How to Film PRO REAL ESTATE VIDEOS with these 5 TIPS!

Hey, what's up guys? This is Andres Trepa and welcome back to a new video. In this video, we're talking five things to make your real estate videos even better. So let's get into the first one right now.
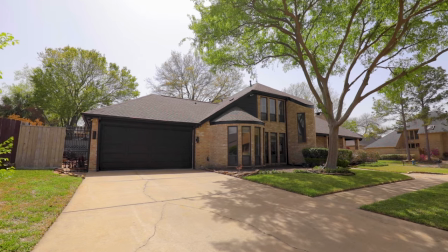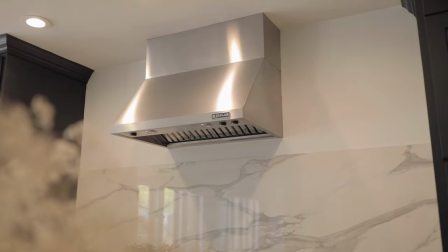So starting off with the first one and that is the details matter. One of the things I always see when I see real estate videos done by other people or especially people just now getting into it is
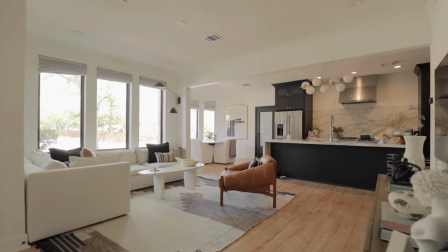(0:29)
It's all just wide shots basically just wide shots of all the rooms And that's basically the whole video and so you're probably thinking well, what's wrong with that? How else would I film it? And it's actually just blending in some tighter shots.
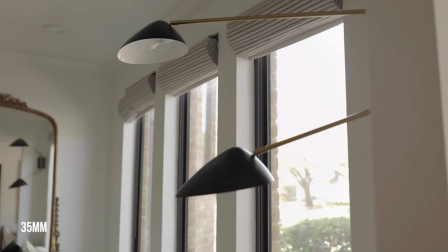(0:41)
It makes the video so much more interesting when you're using a different focal length to show off the details because,
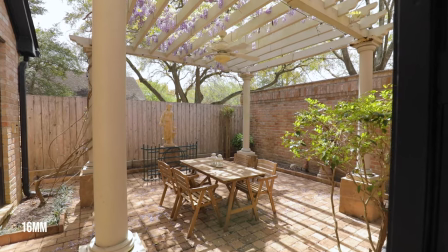(0:46)
you know, the details are really important because, you know, usually these homes are pretty high end. So the trick is, obviously you're using a wide angle lens on your gimbal or whatever method you use to film these homes, but invest in a prime lens to film these details to make the video so much more interesting.
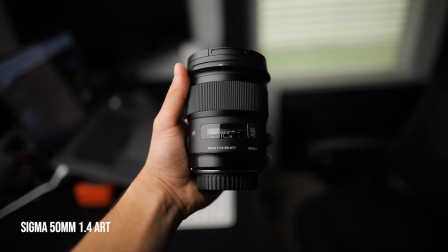(1:02)
I use a 35 millimeter or a 50 millimeter depending on what I'm feeling. and it's just so nice to break up those wide shots and it just gives the viewer a whole different perspective and lets you focus in on those details and kind of make them shine when they're usually just lost in the wide shot. And then take it a step further by not only just filming these things with a different focal length, but turn them on.
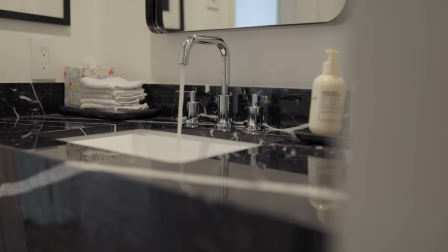(1:25)
So show them being used. If it's a faucet, turn on the faucet so you have running water in the shot.
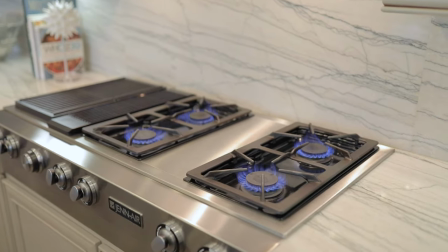(1:29)
If it's a gas stove, turn it on so you can see the flames and just more motion in the video.
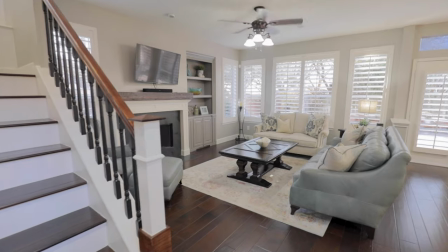(1:34)
You can also turn on the fans in the home. Some people like this, some people don't. I think it's a good touch because sometimes when I see a lot of these wide shots of just spaces, it just looks almost like a still frame. Like it just looks like a still photo, just kind of moving. So if you add motion, any motion into your videos, it's going to make it just a lot more interesting like that. So you can utilize that in your details. And then the last thing, here's a bonus tip.
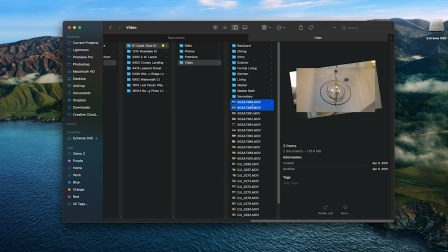(1:58)
In editing, you can actually just make this easier on yourself by actually organizing your folders based on the rooms that you shot with your wide and your tight shots.
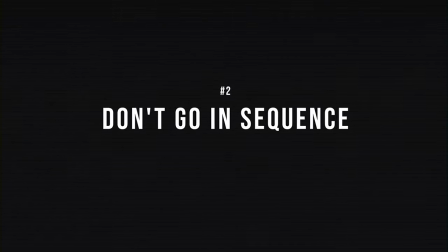(2:07)
Okay, number two, don't go in sequence of a home tour. A lot of people when they first start out, me included, is you think that you just have to do these videos, you know, chronologically in the sense of like as if you were to walk into the home.
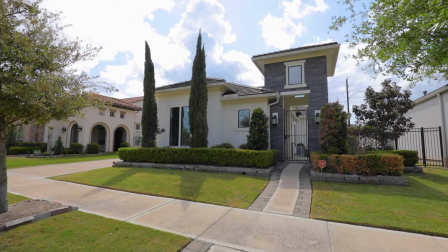(2:18)
Front exterior, you're going in through the entryway, then whatever's there.
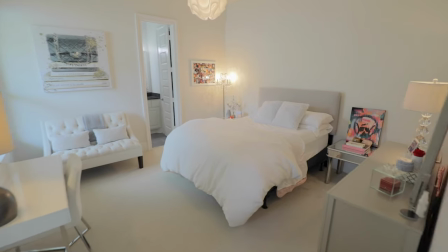(2:21)
If it's an office, a dining room, then the rooms that are there, then making your way into the kitchen, living room, then the master suite, and then so on. The problem with this is is that some of the best features of this home might be the living room, might be the kitchen, might be the master bath, and you might not be able to get to show that until like halfway or three fourths of the video. By then, half the people watching this video might not even gotten to that point. So, why don't you start off by showing those things first?
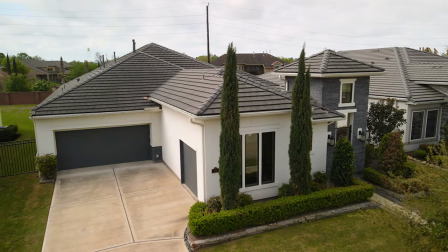(2:47)
So that's recently what I've started doing is basically starting off with like a aerial of the front property, and then maybe just one shot of the home, and then bam, jumping into the best parts of the home,
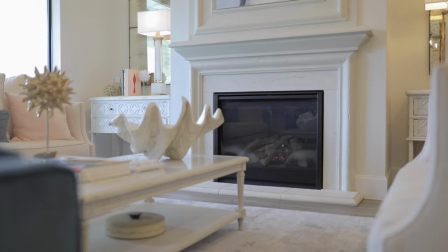(2:56)
which is usually like the living room or the kitchen, and then kind of just showing off those first because it's probably gonna be more engaging and keep your audience watching or whoever this video is intended for. Basically thinking about it as like showing the best selling points to like the least important parts of the home. Then going into like other smaller parts like the secondary rooms, the entryway, et cetera, things that maybe aren't as important, but you definitely want just those most important rooms to shine first.
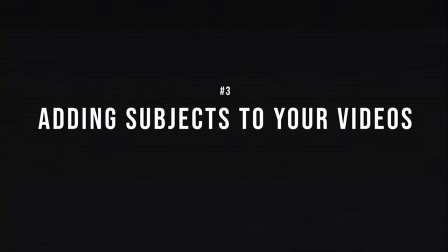(3:22)
Moving on to number three, adding subjects to your video. A video with people in it or any type of subject is always going to be usually more interesting than a video without any.
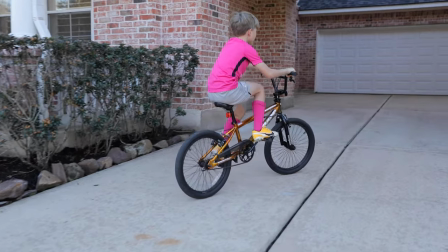(3:33)
Basically, you want to have these subjects portraying the lifestyle of this property.
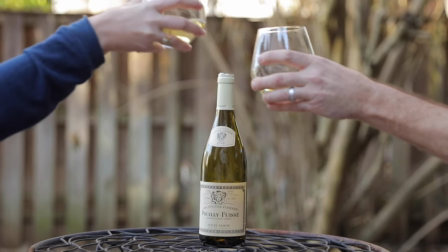(3:38)
You know, chances are, if you're filming a video for this home, it's probably going to be a higher end home. And you can have these subjects being that it's a realtor, the sellers, if they're down, or maybe just bring some of your friends and kind of show off what you do in this home.
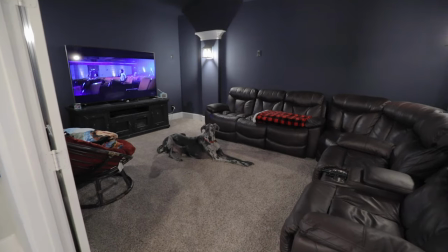(3:51)
So let's say that there's a really fancy media room. Why don't you have someone with a glass of wine chilling with some popcorn, actually watching a movie in there so the people interested in this home can see what it's like to view a movie in there. And also in doing this, it's basically going to elevate the quality of your video.